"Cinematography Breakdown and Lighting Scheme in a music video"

So having Sidus link that helped us to do everything wirelessly was really great,
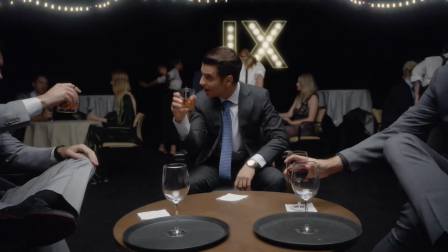(4:08)
because we did a lot of dynamic light that was changing, going in and out, changing colors and all that. So besides that overhead setup, in some scenes we had practicals,
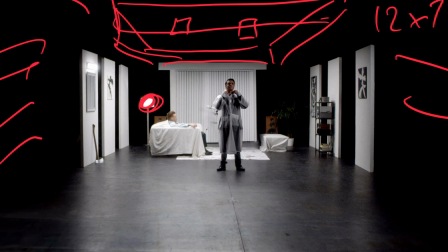(4:19)
which was if it was a light stand or other lights, it was B7C aperture lights. Good thing about them that they battery powered, so we didn't want to have any cables hanging.
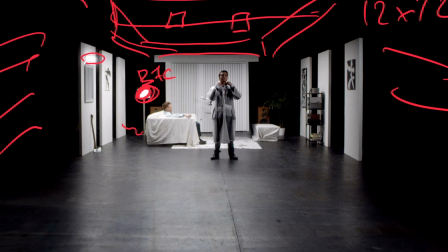(4:36)
And this light, it was, I believe, 3MC lights in the inside. We couldn't use anything like Astera tube because Astera tube is overused, and we didn't want to have anything in shot that looks like Astera tubes. And to put inside of this light fixture, we just couldn't because the aesthetic tube was too long. And we decided, okay, we're gonna use just MC lights, and they worked pretty great. Really like those MC lights. They saved so many shoots because they super versatile and super cool lights.
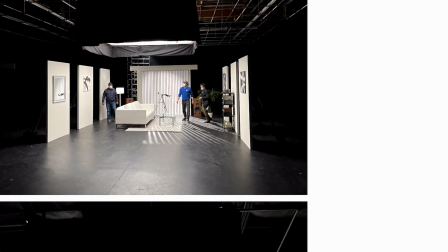(5:16)
So moving on. So here is basically the setup.
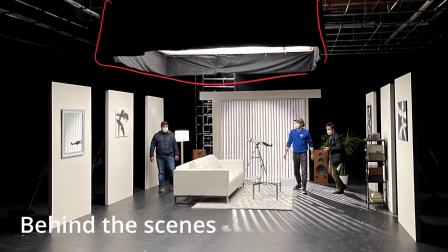(5:22)
This is the overhead frame, the softbox, the big softbox that I was talking about. So we actually used a double diffused diffusion. So we used two polys because we simply didn't have a magic cloth at the time. Magic cloth would help us a lot, but we didn't have it, so we decided to use two polys, which one stop and one stop. The reason for it is because we needed to have a very soft light and we couldn't have multiple shadows on the objects. Therefore, you have to diffuse it in a way so when you look at this, you don't see the source. When you don't see the source, then it becomes the whole big light source.
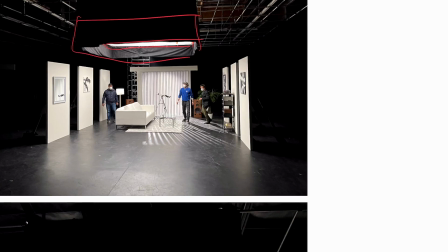(6:09)
And bigger it is, softer it's gonna be. And I think it was for the another scene.
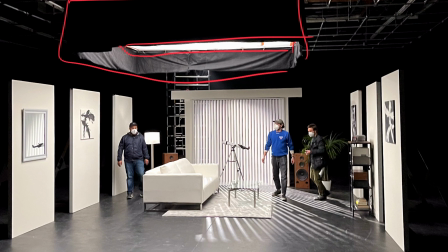(6:14)
I think it's from the beginning of the scene. And somewhere behind the softbox, there is a light rig. I think it was 600D. And I was hitting the back, so basically I was creating this backlight
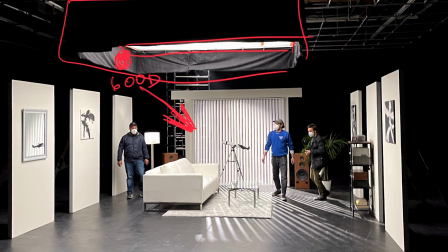(6:33)
through the shades to make this interesting pattern and to show it like it's a daytime, because the other scene wasn't at nighttime and we didn't use the backlight.
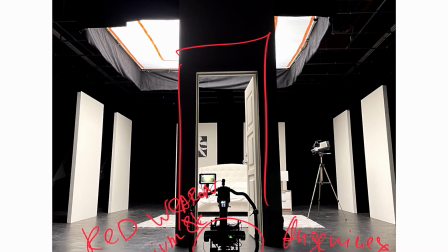(6:46)
As you can see, the production design made this doorway, and this particular scene we can see in here.
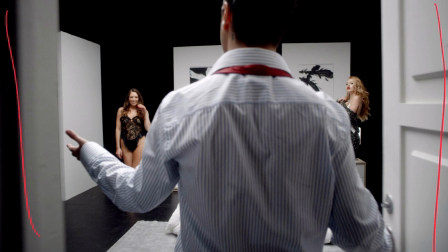(6:55)
So he gets inside of this doorway, and as you can see, this overhead light, it's so nice and so soft. Everything looking really, really soft and pleasant on their faces. Very soft roll off.
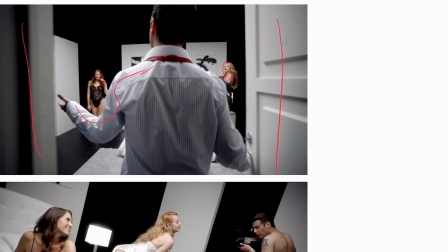(7:15)
Beautiful. This light worked really, really well for us. And here, as you can see again,
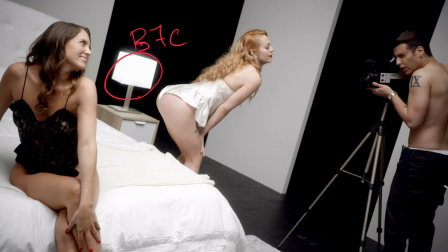(7:24)
B7C, because we didn't want to have any wires.
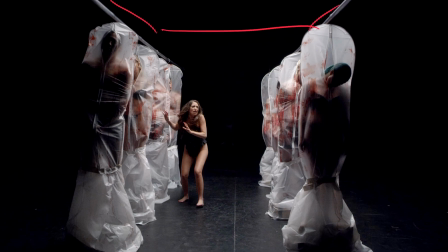(7:27)
We have this, as I said earlier, we use this overhead light pretty much for all the scenes. So we're having this overhead light. I think this particular shot doesn't show there is like a light behind, but there is a light behind.
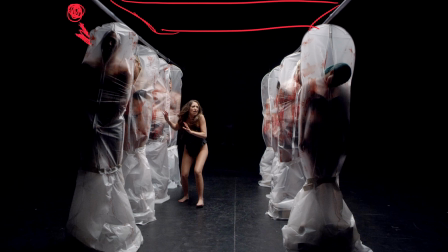(7:45)
I think it was pulsing. So basically this light was pushing a little bit of backlight so we can see all this plastic backs illuminated a little bit better. Funny thing, they all standing on Apple boxes. So that's how Apple boxes handy.
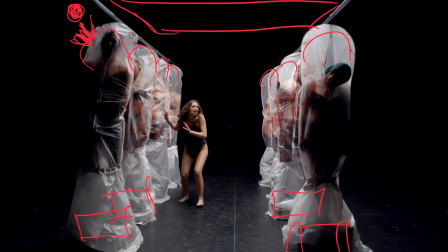(8:04)
We can't really see it through the plastic, but it's there, because without Apple boxes, they were too low, and we wanted to have her looking small and have all these bodies elevated.
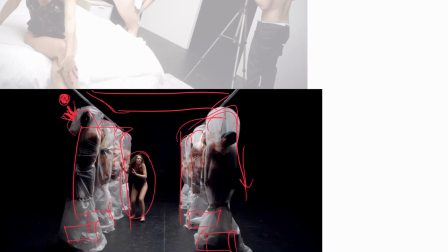(8:21)
So we use those Apple boxes. Okay, let's jump into this.
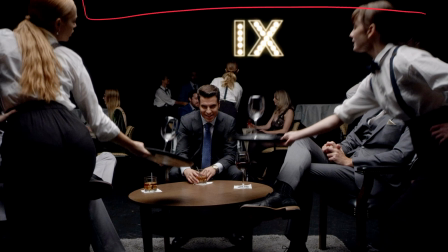(8:25)
Same thing, everywhere is big overhead softbox.
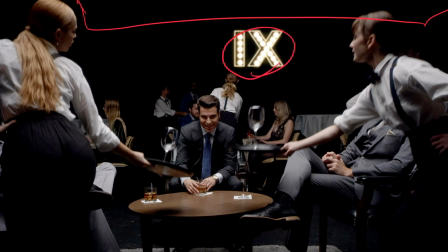(8:31)
This light actually was added on post-production. We didn't have any light in there, and they added, and it looks pretty realistic, honestly. And then some other scenes, they actually added some other lights hanging. I think we can see it right here.
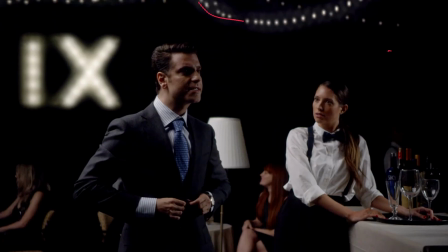(8:49)
Yeah, you see these lights? It's all added on post-production. We didn't have those lights. We had practical here that also was B7C, and this also was a dynamic light. So basically all the lights we had was aperture light, and what's cool about them, we connected them all in the one network and we could control everything just from an iPad. So basically we had an iPad and we could control all of them. We could program to do one thing and the other light to do the other thing. In this music video, as you watched it, there is a lot of dynamic light.
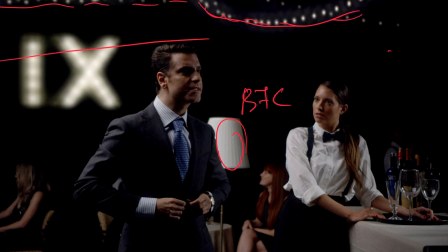(9:25)
Right here, I think besides the overhead soft light, we also added on the side.
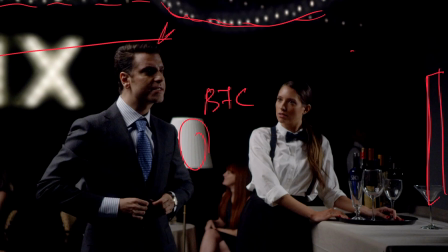(9:33)
I don't remember what exactly was it. I think it was 300D Mark II with the light dome.
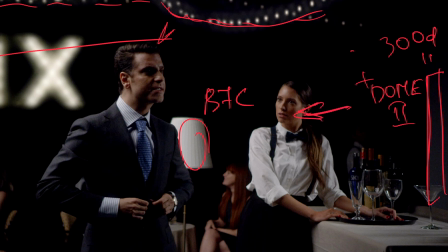(9:47)
To give us a little bit of exposure here. And I believe we had something on the side. there was another light to get a little bit of eye light in his eyes. So we added, I think, something else, I think. Yeah, that's pretty much it on this one.
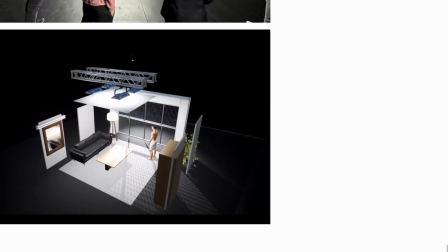(10:10)
And this is the previsualization. So what I like about working with Jensen Noyen, who was the director for this, we take enough time to get ready, to prep. So we do shot lists, we do previsualization if we can. We talk about wardrobe, locations, production design. So we talk through everything as we can, so we can get ready as much as we can. And what's great about this previsualization is that it's pretty much a blueprint that you can share with your crew. You can show it to your gaffer, your production designer, your grip, pretty much to everyone. So everyone is on the same page. Everyone is understanding what you're going for. And that actually saves you a lot of time.
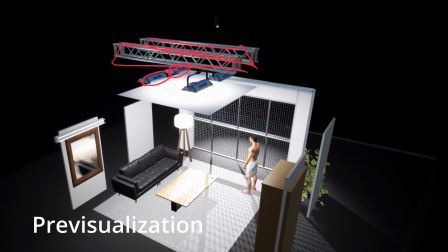(10:53)
So like, for instance, you have to explain to your gaffer or grip that you have to rig those lights out there and you have to put a diffusion there. It doesn't show like a softbox, but they already have the idea what the softbox going for,
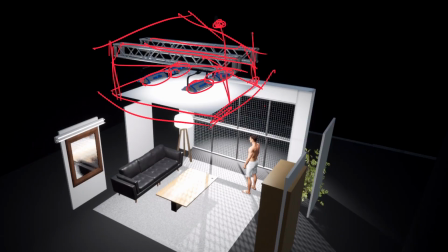(11:07)
and you show them that there is another light that's striking through to have this light shadows, light pattern, and basically you explain that there is going to be practical here, there is going to be practical here,
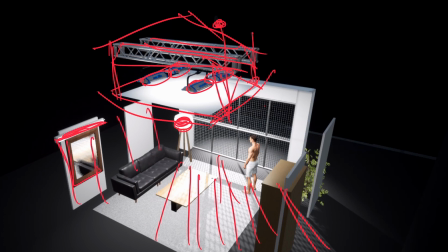(11:25)
that's how the set design is going to be, there is going to be a mirror, there is going to be a sofa. So they get exact idea what you have in your mind, so that really really helps. And I prefer to do of previous as much as I can if time permits. So that was a breakdown for this music video. I hope this information was useful for you. Let me know if you like this new format of doing breakdowns of projects that I shot. If you like them, I'll just do more. So thank you for your time. I'll see you in the next one. Cheers.